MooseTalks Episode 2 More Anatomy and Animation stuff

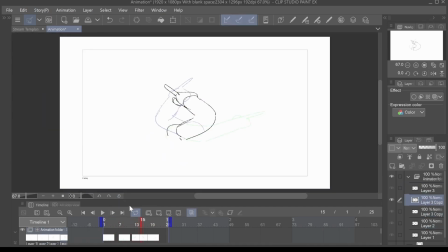(12:26)
And the timing is something you have to play with, and spacing is entirely different than timing.
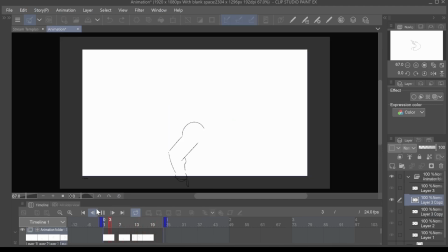(12:32)
In fact, I wrote down what spacing is to me and what timing is, and spacing in my mind is perceived time.
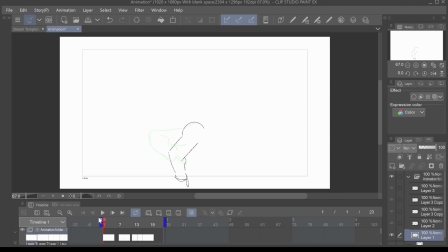(12:39)
It is not actual time, it's perceived, because what you're doing is going from point A to point B. And the thing is, that can be in the same amount of frames. So I'll actually show that in practice, and I'll hide this real quick.
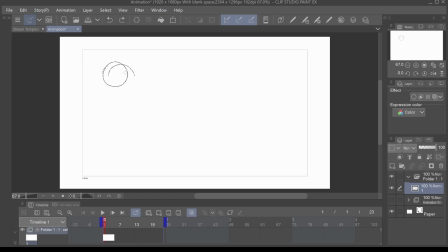(13:00)
You essentially can get two balls. So, like, I'm going to get one ball. I'm actually going to copy the animation. And you'll see the difference, like, immediately. And this is actually... I honestly kind of get mad that artists don't sometimes teach through their artwork,
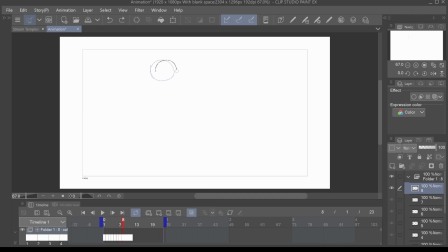(13:18)
because it's a very powerful learning tool to actually explain things if they want to teach it. Or, like, tell somebody that they're doing something wrong. But beyond that, we got this ball. This is actually enough for me. I probably have too many.
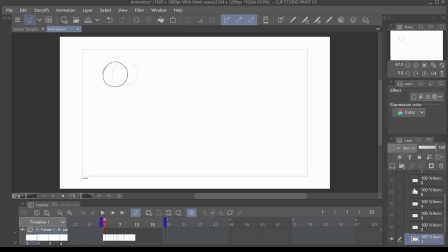(13:37)
But, like, we got this ball. And now we're going to copy the animation. And then now we're going to just space out the drawings. So we're going to do this. And spacing is the physical space between each of the drawings.
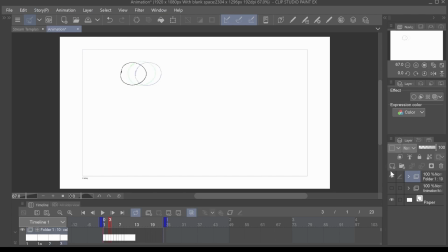(13:51)
And what's going to happen, if you notice, is the drawings will progressively... they will progressively... Oh wait, no, I didn't do it. I need to copy it.
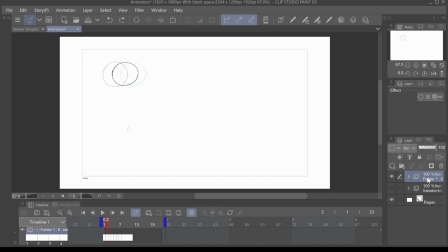(14:09)
Man. Is this it? Copy? There we go. Okay, because I'm trying to have a mirrored copy of it to show you how this will work. But basically, spacing is point A to point B. Right?
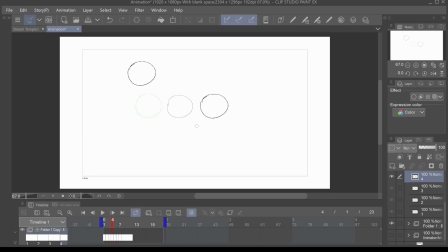(14:28)
So it's like literally the actual space of the drawings. And it emphasizes speed. It shows kind of how you'd want to represent speed. I'm gonna drag these off the canvas to show you more. But you'll see the difference is one is just clearly looking faster.
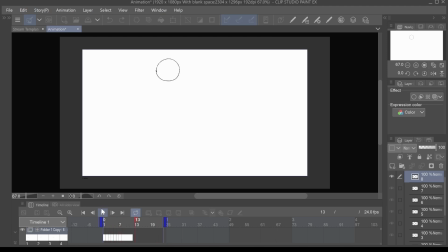(14:47)
And it's just the spacing of the object, which is interesting. It's an illusion, but you can have the same amount of frames and have something moving faster or slower depending on how close the drawings are drawn.
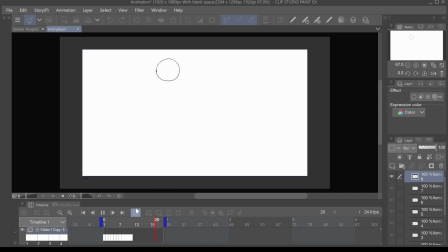(15:03)
That's why this can be a useful tool, and you can use it for easing and in and out.
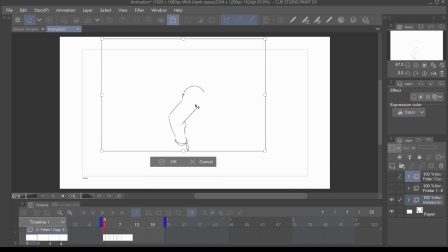(15:12)
Yeah. And the reason I'm able to kind of explain this decent isn't because I'm a master or anything.
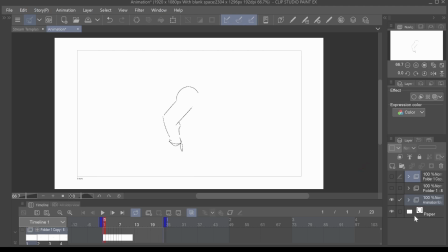(15:19)
I literally take in and suck knowledge in, and then I'll just distill it down to its simplest form of what I can kind of grasp out of it. And it's just how I kind of learn. And I like teaching people or giving some information back so people can understand things.
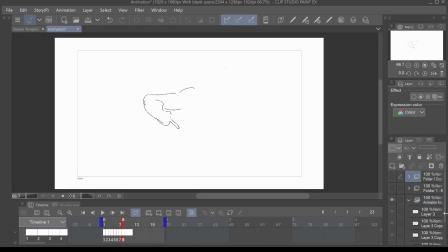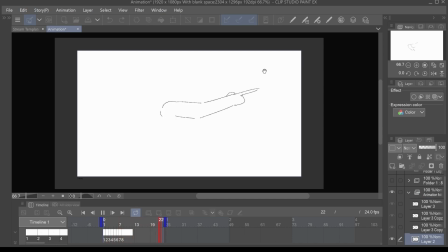(15:44)
But if you want to know the basics, like, so once you know how to do this, right, this kind of janky, like, arm movement, where the guy is going forwards, you can then play with that concept of braking,
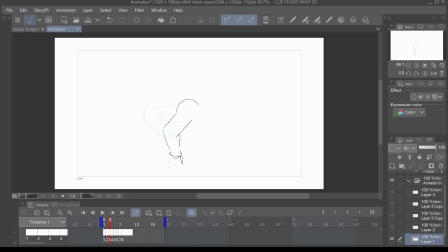(16:00)
where it's like this. And I actually did it twice, I think. I did it right here. So it's like, where is it? It should have actually... I need to delete these balls. But it's right here.
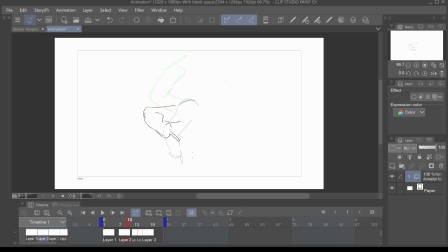(16:16)
So you have this, and then you got this, and then boom, snap. Like it snaps right here. Because you see it's down here, and then snaps up here to this other direction. And then boom, it snaps to another direction. And then boom, he's pointing.